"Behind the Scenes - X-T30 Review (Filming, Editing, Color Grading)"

Hey guys, I'm going to be showing you a bit of a behind the scenes on my X-T30 video.
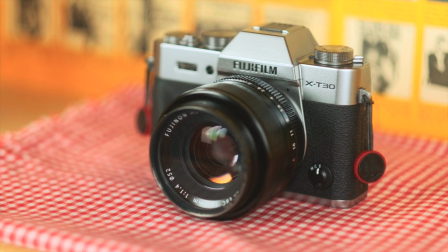(0:05)
This is the first time I've done something like this, so it'll be a pretty rough cut.
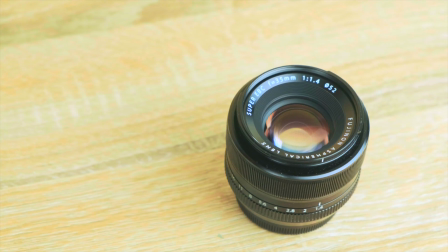(0:09)
That being said, if you still have any questions or even suggestions for what I could do better in the next behind the scenes, then let me know in the comments. As far as videos go, this wasn't the craziest production I've done, but still you can see how I got some of these shots and did some editing.
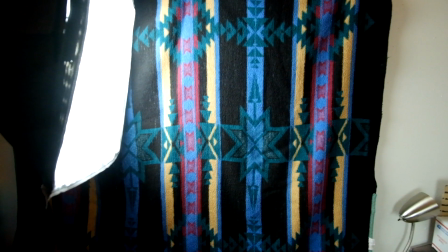(0:25)
So anyways, let's get started. The reason for that is because as the
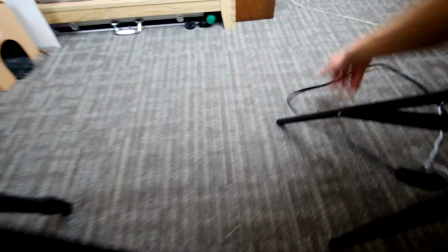(0:35)
hey bug.
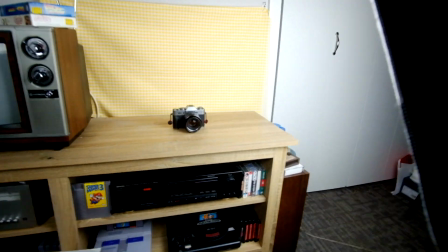(0:41)
Alright, filming some parts for the X-T30 right now. Here's kind of my room setup for these shots.
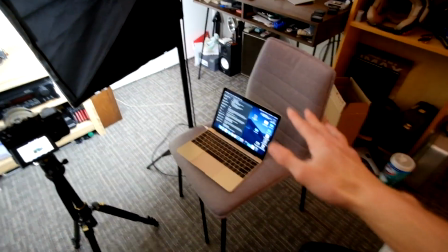(0:48)
Got my laptop right there for, keeping track of the script, what shots I need.
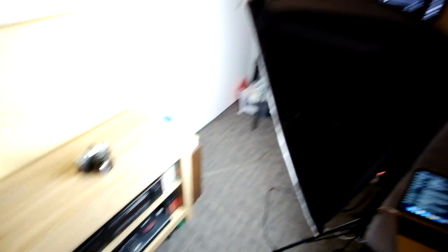(0:53)
Got the camera, turn that off for now. And then we got two Softbox Lights here.
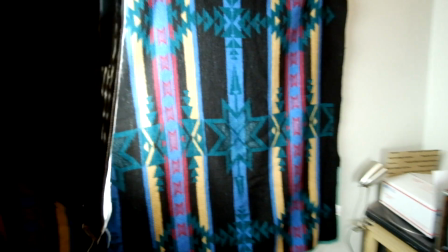(1:00)
These are just like cheap $40 ones for the set off Amazon, and you'll notice that I have the window covered up with a dark blanket.
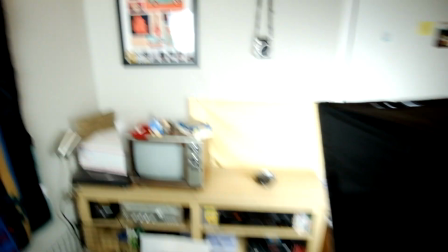(1:09)
This is so no natural light comes in. The reason for that is just because as the sun sets and everything,
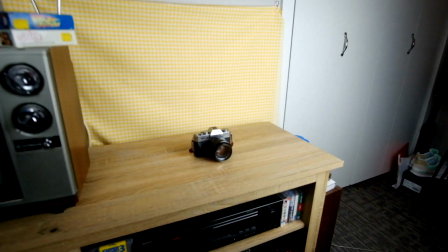(1:18)
the lighting in here is going to change a lot, and that's going to really mess some shots. So it's just easier just to use the controlled lights.
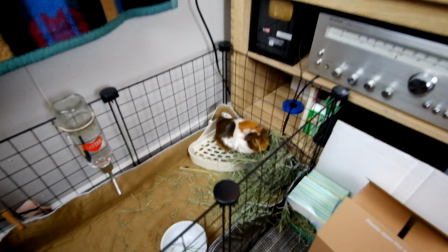(1:27)
My guinea pig is in here right now.
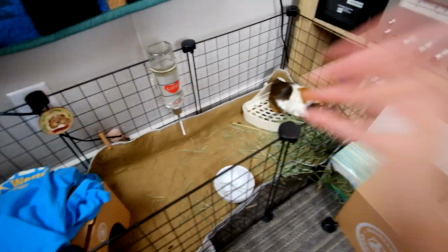(1:29)
We normally let her run all around this room, but she's locked up just to kind of, not get stepped on.
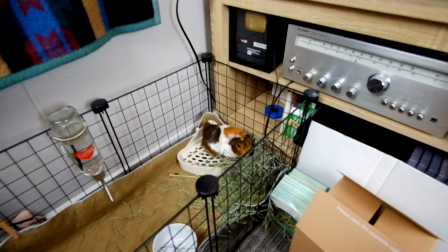(1:36)
The other thing is when I normally film, she's in the other bedroom,
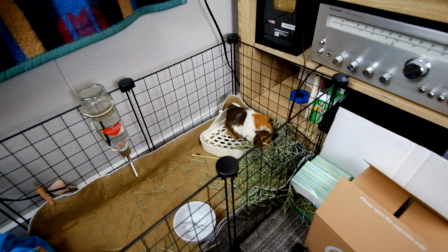(1:41)
but my girlfriend is on a video call, so she's hanging out while I film today.
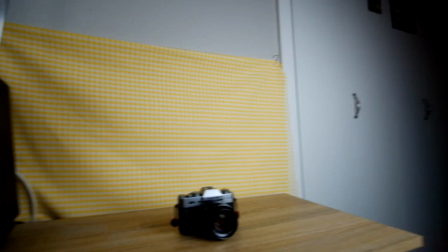(1:48)
One thing that I do with a lot of my shots is I actually use this little fabric for a backdrop.
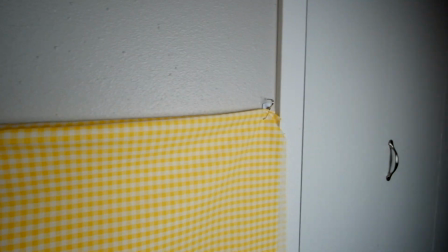(1:54)
You'll see it's actually just some fabric from like a craft store, and I'm actually hanging it up with two command hooks.
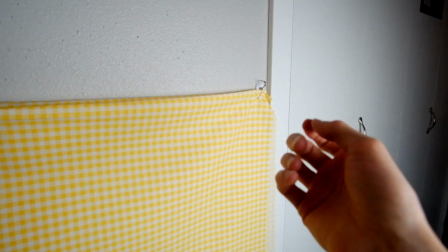(2:03)
These just like stick on, and then they're easy to peel off when I'm done.
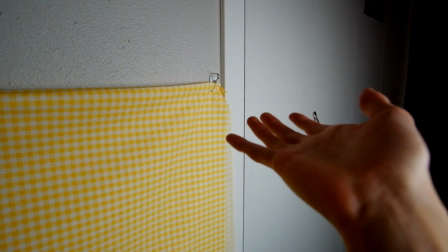(2:08)
This is really nice because I can set it up, take it down, move it around just how I need,
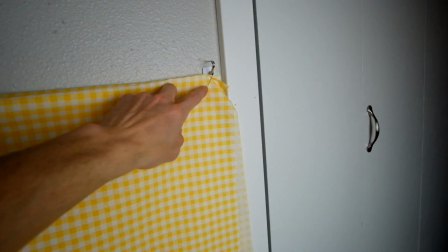(2:14)
and then we just have a little bobby pins in there to hold it up.
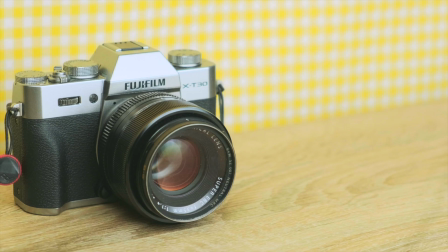(2:18)
This setup is super nice because it gives you a pop of color, it's cheap and easy to set up, and it just looks professional.
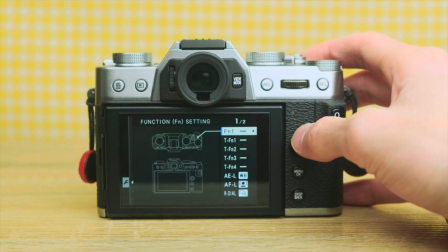(2:26)
I mean, there's no way you could tell I'm even shooting in a tiny, messy, dark bedroom. It just kind of makes your videos pop and stand out a bit more.
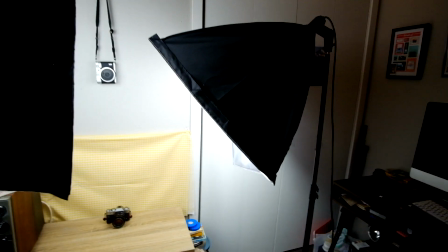(2:34)
It's worth noting as I shoot, I'm constantly moving these things around,
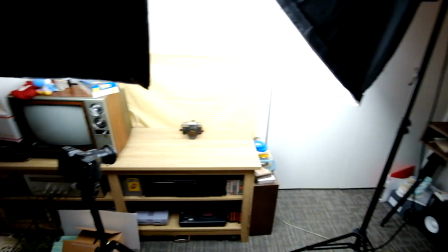(2:41)
whether that's up and down or just like shifting them around, because as you kind of change camera angles,
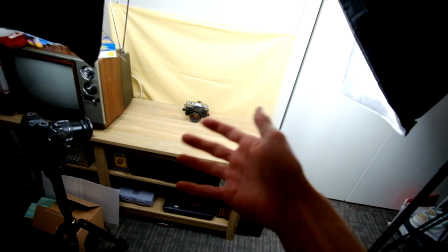(2:47)
you'll notice that the light might not be highlighting exactly what you want.
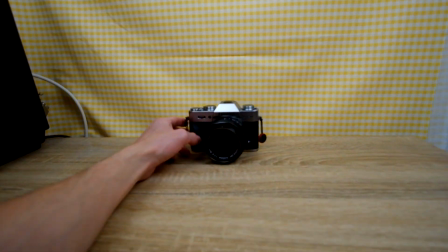(2:52)
Especially with the case with this camera is I like to have very bright, clean shots,
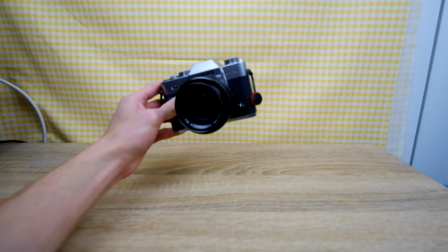(2:58)
and this camera, since it has a lot of black on it, there's a lot of shadow,
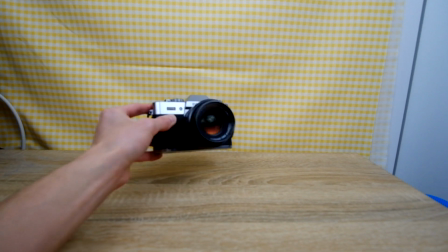(3:02)
and I really want to make sure that it doesn't come out too muddy,
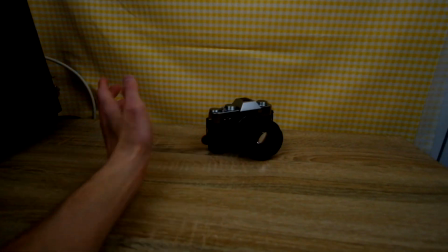(3:07)
so it's really important, again, just to be moving around your lights and angling them as you go.
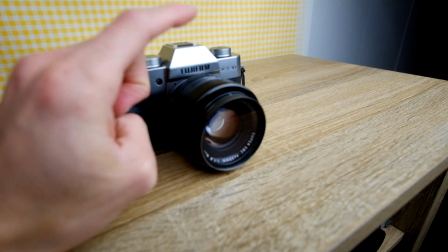(3:14)
Now, when I film, I normally use my 35mm f1.4 almost exclusively,
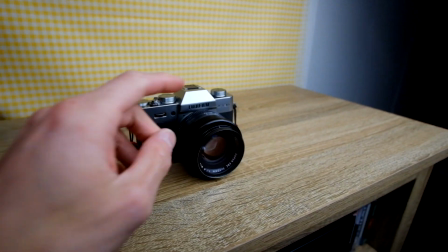(3:24)
but unfortunately in this video here, it's on the X-T30 because that's what I'm getting shots of.
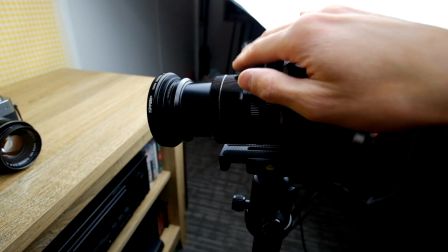(3:31)
So I'm using my 18-55 zoom lens.
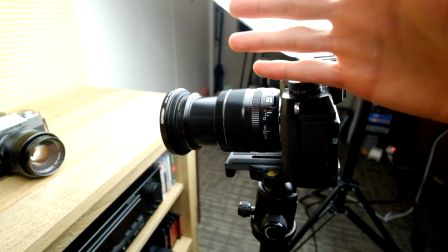(3:35)
I have the 56mm 1.2, which I would rather use, but since I'm getting so many close-up shots,
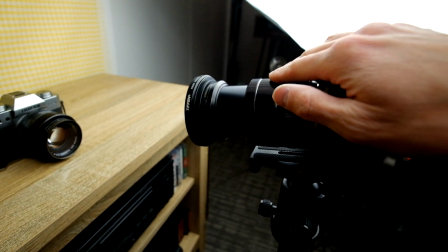(3:41)
the 56 can't focus close enough, so that's why I'm using this one. It gets the job done.
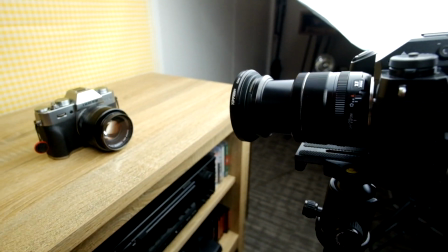(3:48)
It's not necessarily my favorite lens, but gotta do what you gotta do. You'll also notice that I'm actually filming on my TV stand here.
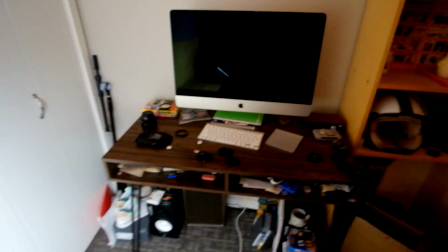(3:58)
Normally it seems like it'd make more sense to film on my desk, but the thing is,
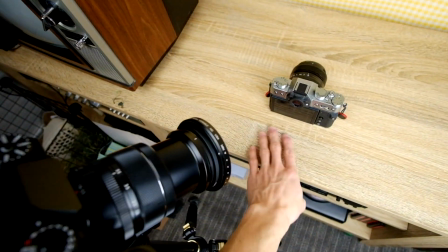(4:02)
I really like the kind of color and texture of this wood.